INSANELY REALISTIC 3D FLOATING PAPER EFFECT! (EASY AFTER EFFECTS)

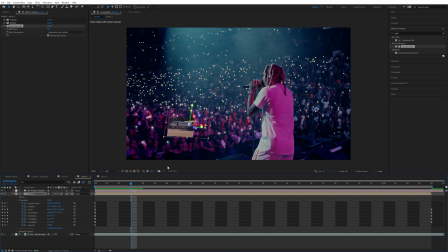(8:18)
So if you could imagine like this paper just extended to the floor, how blurry it would be, and that will help out a lot. Let's keyframe the blurriness at the beginning. Double tap U so we can bring up our keyframes, and let's go, I think it's pretty in focus here.
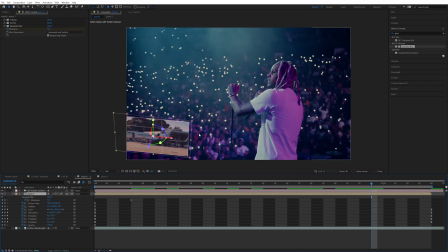(8:30)
I would say maybe only five, and then go all the way to the end. Since it's zooming in and we're losing focus on here and we're focusing on Dirk, I'd actually bring it up quite a lot, maybe something like 25. It's a lot easier when you add more pictures in to kind of get better reference. So I always go back and change it later, but for now let's leave it like that and click F9 and play it.
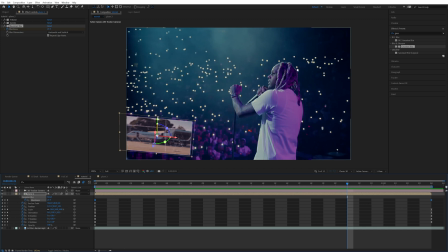(8:48)
That's already looking a lot better. You can see what Gaussian blur does here. Obviously the camera's really focused on Dirk, though it wouldn't make sense for this to be perfectly in focus as well. Another thing I would add on that's not really realistic, but it kind of just gives the right feel is drop shadow.
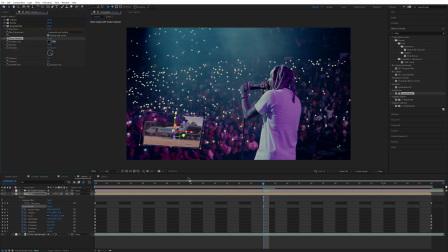(9:01)
And I just go really aggressive with drop shadow. Actually, I think it helps out so much. I'm gonna bring the opacity to 100 right now, just so we can see what we're doing. And then the softness, I'm gonna bring up a decent amount as well. And then let's bring out the distance. Looks like the light's kind of coming from here and behind. I think the direction there would probably be the most realistic.
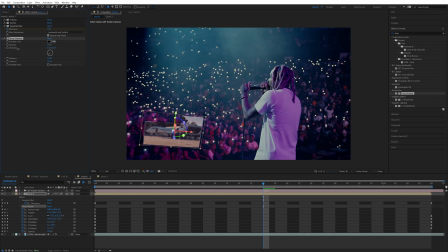(9:19)
And then I'm gonna soften it even more and then probably bring down the opacity a decent amount. But I think something like 40 is very, very aggressive. Like obviously it's not gonna cast a shadow onto the people back here, but I think it looks good when you have it like that. Maybe a little bit less. For right now, I'm pretty happy with that. So let's move on to the next one. Go ahead and drag on our next image.
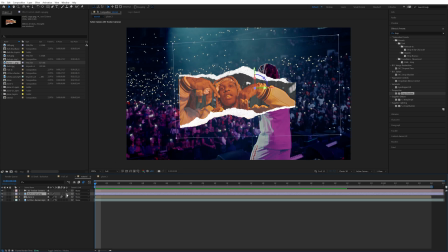(9:36)
This one, I'm not actually going to animate. It's just going to be one piece of paper that's there the whole entire time. So I'm going to turn that to 3D and also turn the motion blur and make sure it's tracked properly. As you can see, it's tracked in place, which is good. And now we have to just go to the transform tools and do the same exact thing.
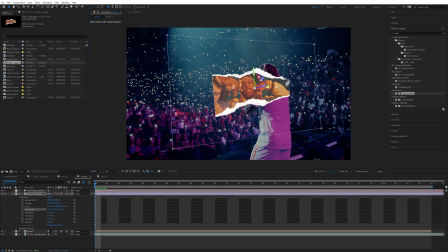(9:48)
For this one, I'm going to put it in the same spot as the example I showed you. So I'm gonna have it out here in the crowd, make it way smaller, and maybe even it be further out, like position wise. And this one's definitely gonna be the hardest to blend in just because there's so many different lights here. And it's probably what I struggled with the most in the original example. If it's a really quick clip, you don't wanna spend like forever perfecting it because, you know, this whole entire clip is only 4 seconds anyway. So if you can get it like 90% of the way there, I think just having like all the other clips in position will sell it a lot more.
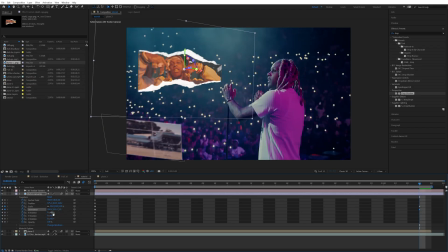(10:19)
So let's first keyframe all that stuff, move around a little bit like a piece of paper would. This one I'm gonna have a little bit more stationary just because it's such a big piece. I think it'd look a little weird if it moved around a lot. But let's highlight all these clips, easy ease them, and see what that looks like.
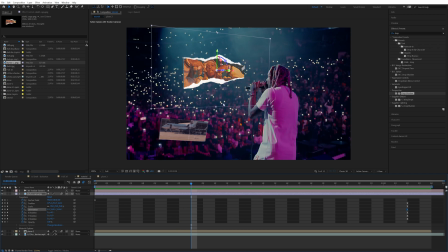(10:31)
And if you want, you don't even have to have it move. I just think it looks kind of cool because of the paper elements. What I like to do is just kind of so we can get a similar vibe, I'm gonna copy all of the effects from the original one. That way it saves time too. And we can see what we need to tweak from there on out. So that's looking pretty good. It's a little pink for out there.
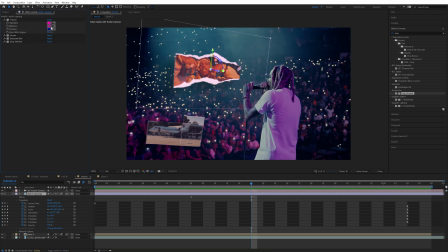(10:47)
It's supposed to be a lot more blue. So let's go to that tritone area and kind of make our midtones more blue and highlights also way more blue, maybe even white looking.
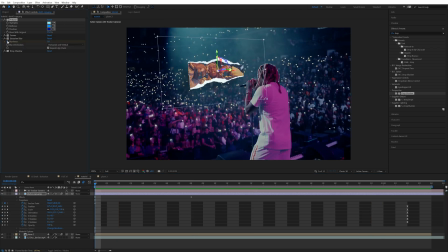(10:57)
And that definitely helps sell a lot as well. We do need to go and keyframe the blurriness though, because it is supposed to be a lot more blurry out there. Again, kind of just like imagine the piece of paper goes down and kind of try to match it with that. It doesn't have to be like perfectly realistic, but the closer you can get it, like the better it looks. So let's go 10.
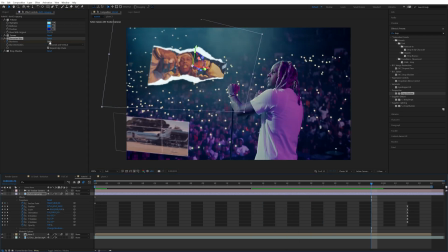(11:14)
And then when we zoom in on Dirk here, let's make it nothing too crazy, maybe 15-ish.
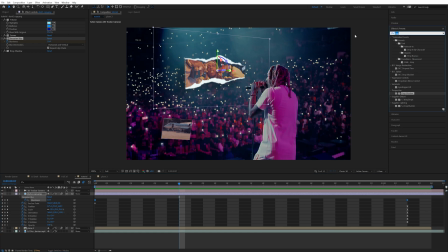(11:21)
That's starting to look a little bit better. And since we have these lights coming down, you can use something like CC Spotlight, I think. Yeah, CC Spotlight's pretty good. You can make something pretty quick with this. I'm gonna make the edge softness 100, the intensity a decent amount,
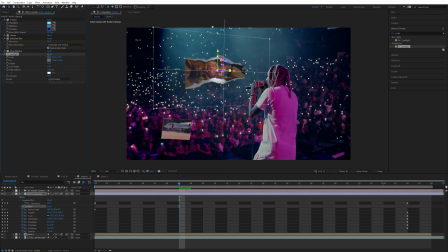(11:36)
and then I'm gonna go from the from spot, put it up here, and then the two right here to our clip, and turn down the intensity. I'm actually gonna make it light add plus, and just play around with the values, whatever looks good for you, and honestly, you might not even have to use this.
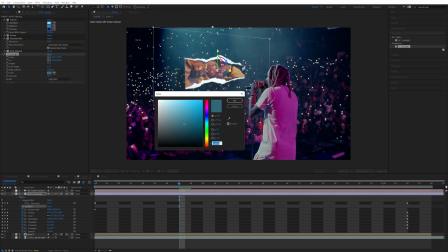(11:50)
And then I'm gonna try to match the color of the light to that a little bit better. We'll do that blue, grungy blue color.
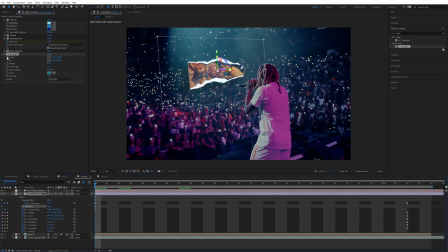(11:57)
And you can see that just adds a little bit of element to it. And I'm gonna go to the beginning, keyframe the from and to, and then go to the end and also do the same thing.
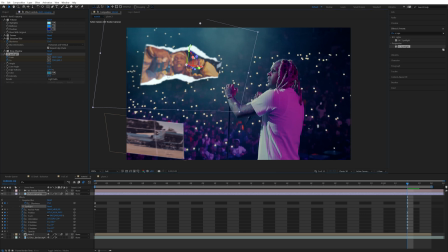(12:04)
That way it just has a little bit movement and you can like have the focus area a little bit different. So it looks like lights are kind of like going by. So now it just has a little bit more of like that dynamic lighting. You don't have to do stuff like this. Everything here is just a little bit extra step.
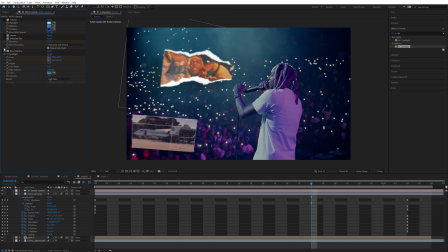(12:16)
But as you can see, if we were to just go ahead and turn off all this and just have it motion tracked, how much crazy different it looks, right? Like that looks so much more in place than this.